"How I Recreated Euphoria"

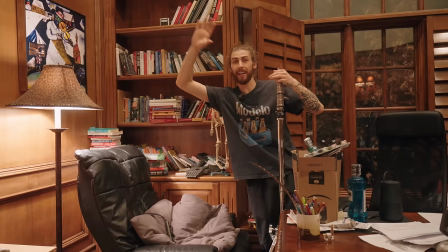So what I'm going to do is just boom out an arm right here, just so I can get that panel right here and see how that looks.
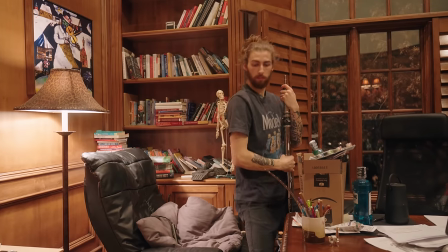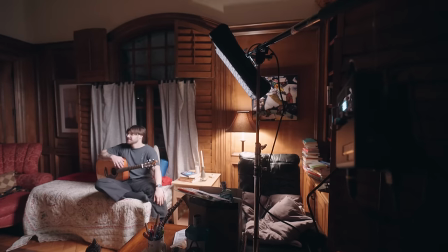Sorry. And for those who are curious, this is an Avenger arm, and I'll put it in the link down below as well, but I use this thing all the time.
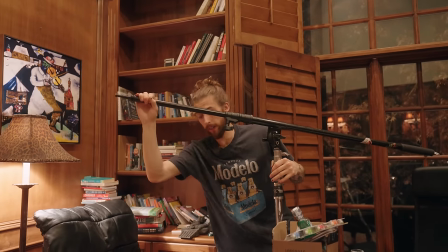And if you are going to boom things out, make sure you're putting the load of this over a leg as well so it's not going to tip out from under you.
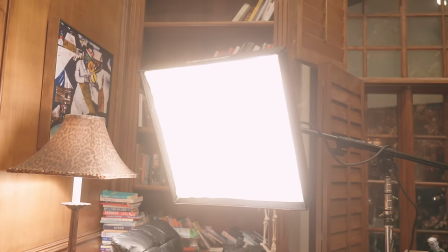Striking. My guess is looking at this let's take a look.
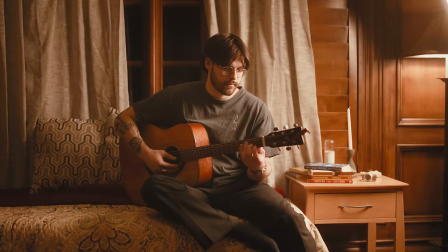We're far from there folks but we're getting in the right direction so if I were to turn off the house lights let's go ahead and dial in our exposure first.
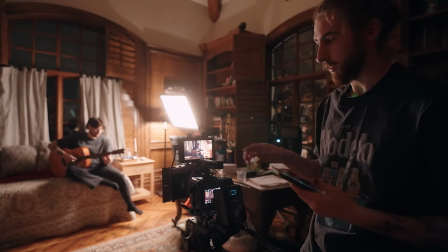I've got it inside this link so he's exposed he's level right but if we look at the reference and we look at what's going on here the wall is getting a lot of this light.
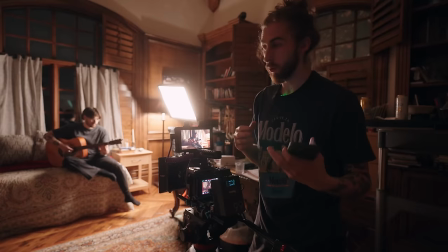It's sucking up a lot of this. My eyes aren't going straight to Allen. So what I want to do is actually control that light source and again it's not exactly where we need it to be.
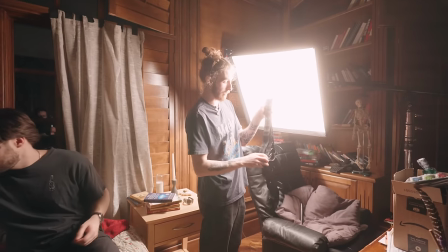Apologies if I'm super bright. I'm going to put this egg crate on it, grid, honeycomb,
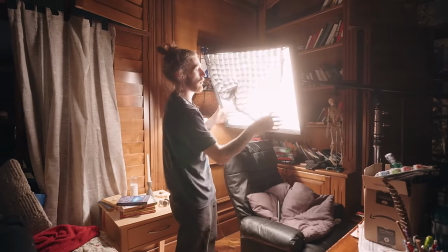many different names and what this is going to do is just give direction to our light source while keeping the quality of it.
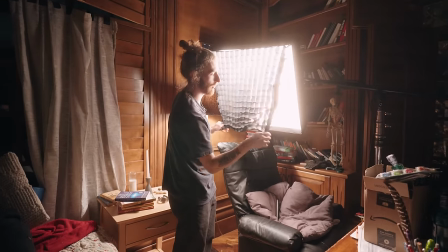So it's going to keep this light soft coming through the soft box of the Amaran but it's keeping it from spilling on
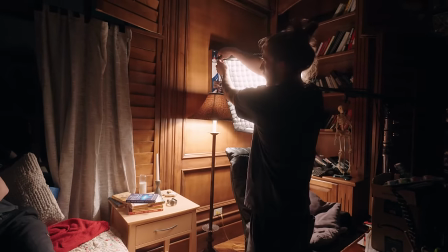the wall so now you can see that if I rip it off right here the
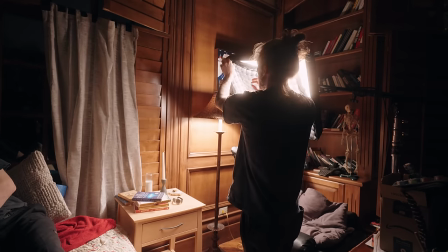wall is sucking up all of this light so right now by adding this on it is keeping our source going directly at
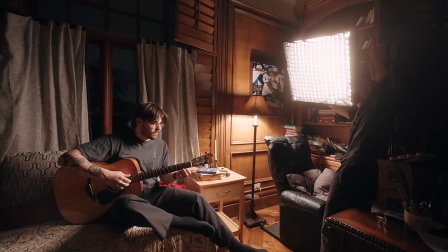Allen and again we're going to shape it exactly to where we need it my goal is to get it kind of on his face but not as much on the wall
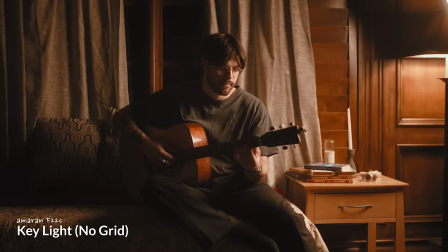here so I'm just feathering that in honestly I'm not too upset with where that is I think the direction is pretty
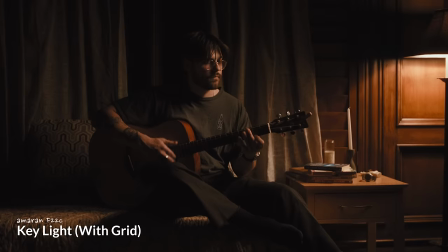dialed in you look at the cheekbones falls off right below his eye Fixtures at 3,200 cameras at 3,800.
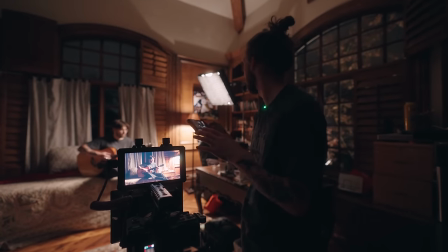I'm gonna leave that there for right now. Honestly, I didn't think that that would work so easily.
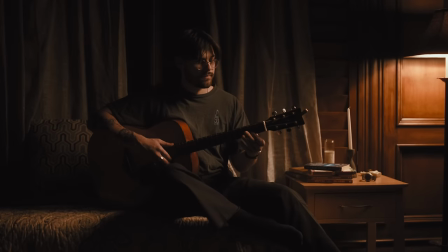2x2 source that is gridded to control the soft light source and already it's giving us a lot of the look that we need.
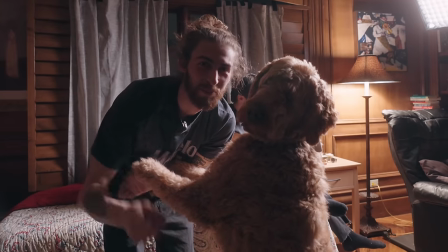Thumbnail. Just kidding. Made you look. It's cold outside, so I don't want to go outside.
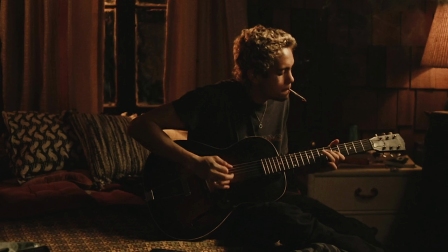But the second light I want to add is that edge light, which is this sodium vapor. Right now we can see Alan's head is just probably falling into darkness, falling into black.
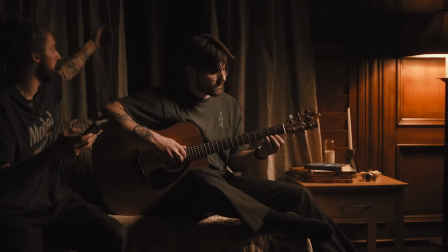So that's what I want to work on next, is actually adding a fixture outdoors that's shooting in the window, set to some sodium vapor look just to give a little edge light.
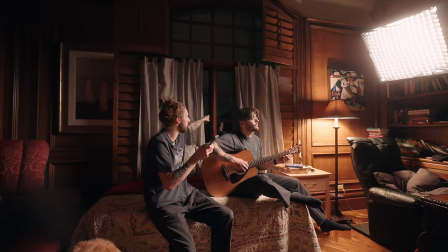You can see it glow the curtains and a little bit of the window panes as well.
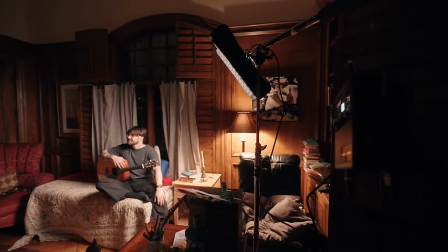We're following honestly kind of this three-point lighting framework of we added in our key light, now we're adding in a rim light, and then maybe we'll add in a fill light or some other lights along the line.
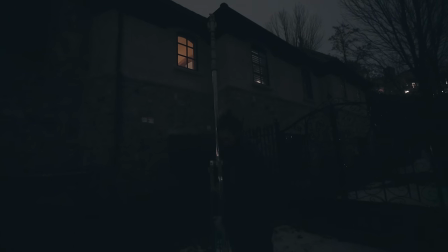So you might be thinking this is an abnormally large stand for what we're doing,
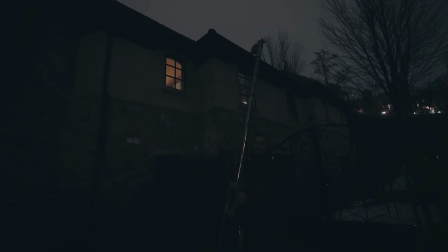but there's only one reason for that, it's because that window that we're shooting through is all the way up there.
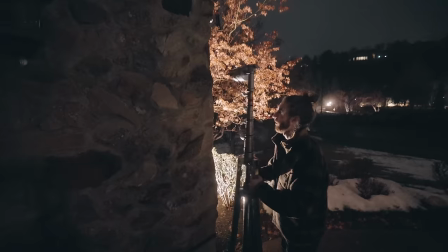So I've got myself a little Mambo combo stand which goes up to 25 feet. That's gonna save the day for us Dude, everything is so cold.
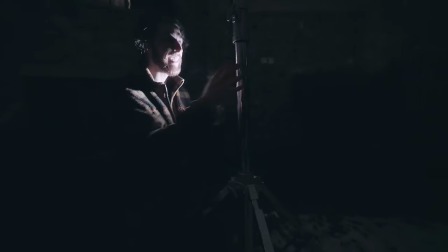So we're on a little bit of an incline right now So one thing I want to point out is a lot of these big stands will have something called like a rocky leg or a sliding leg And what that is is this guy right here.
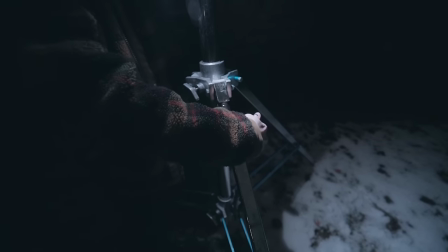Loosen it Level it get it to where it needs to so really one leg is just longer.
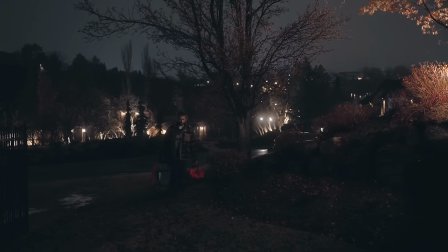So always put that on the downhill slope This is the equivalent of when your mom says bring all the groceries in in one run.
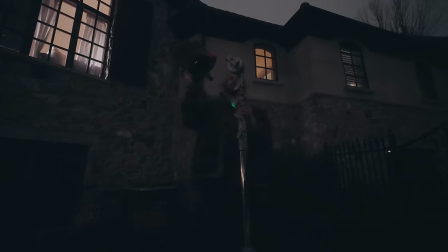What I'm working with here is the Aputure 600c and there's two reasons why I'm using the 600c.
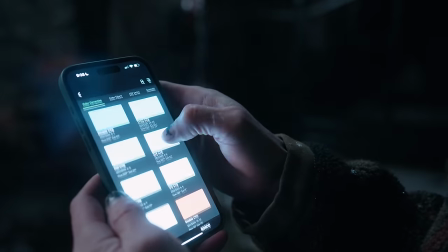First of all is because it's color and I want this vapor look without having to actually gel it. So with inside of Sink app you've got all these gels and all of that and whatnot.
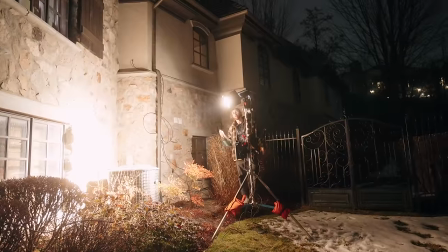But one of the main reasons why I'm using such a big light is just because it's raining and slushy outside. Otherwise, I'd use the Amarin 300c.
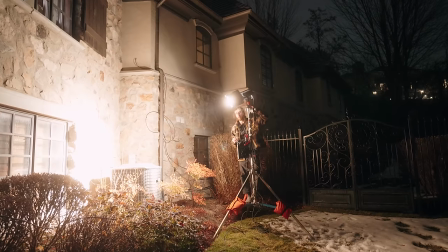It's a lot lighter and easier to work with. but this just has a little bit more weather resistance going on here and then on top of it modifier
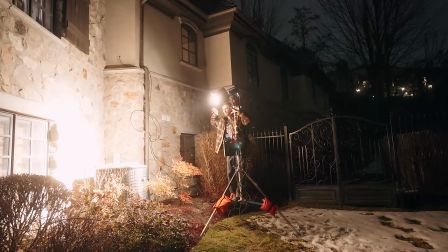wise I've got this Fresnel F10 because I just want to take this source and just push it in have it very directional.
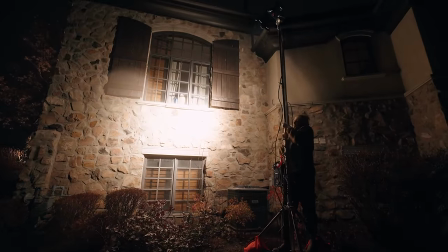Ideally you have a whole G&E team for this not just me it's getting there.
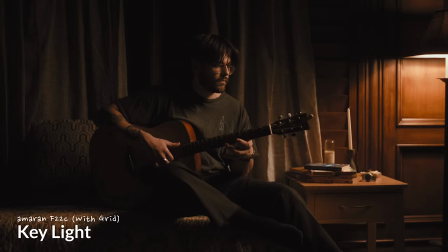Okay so we got this second light dialed in and honestly I keep getting more and more impressed with how nice this is actually coming out.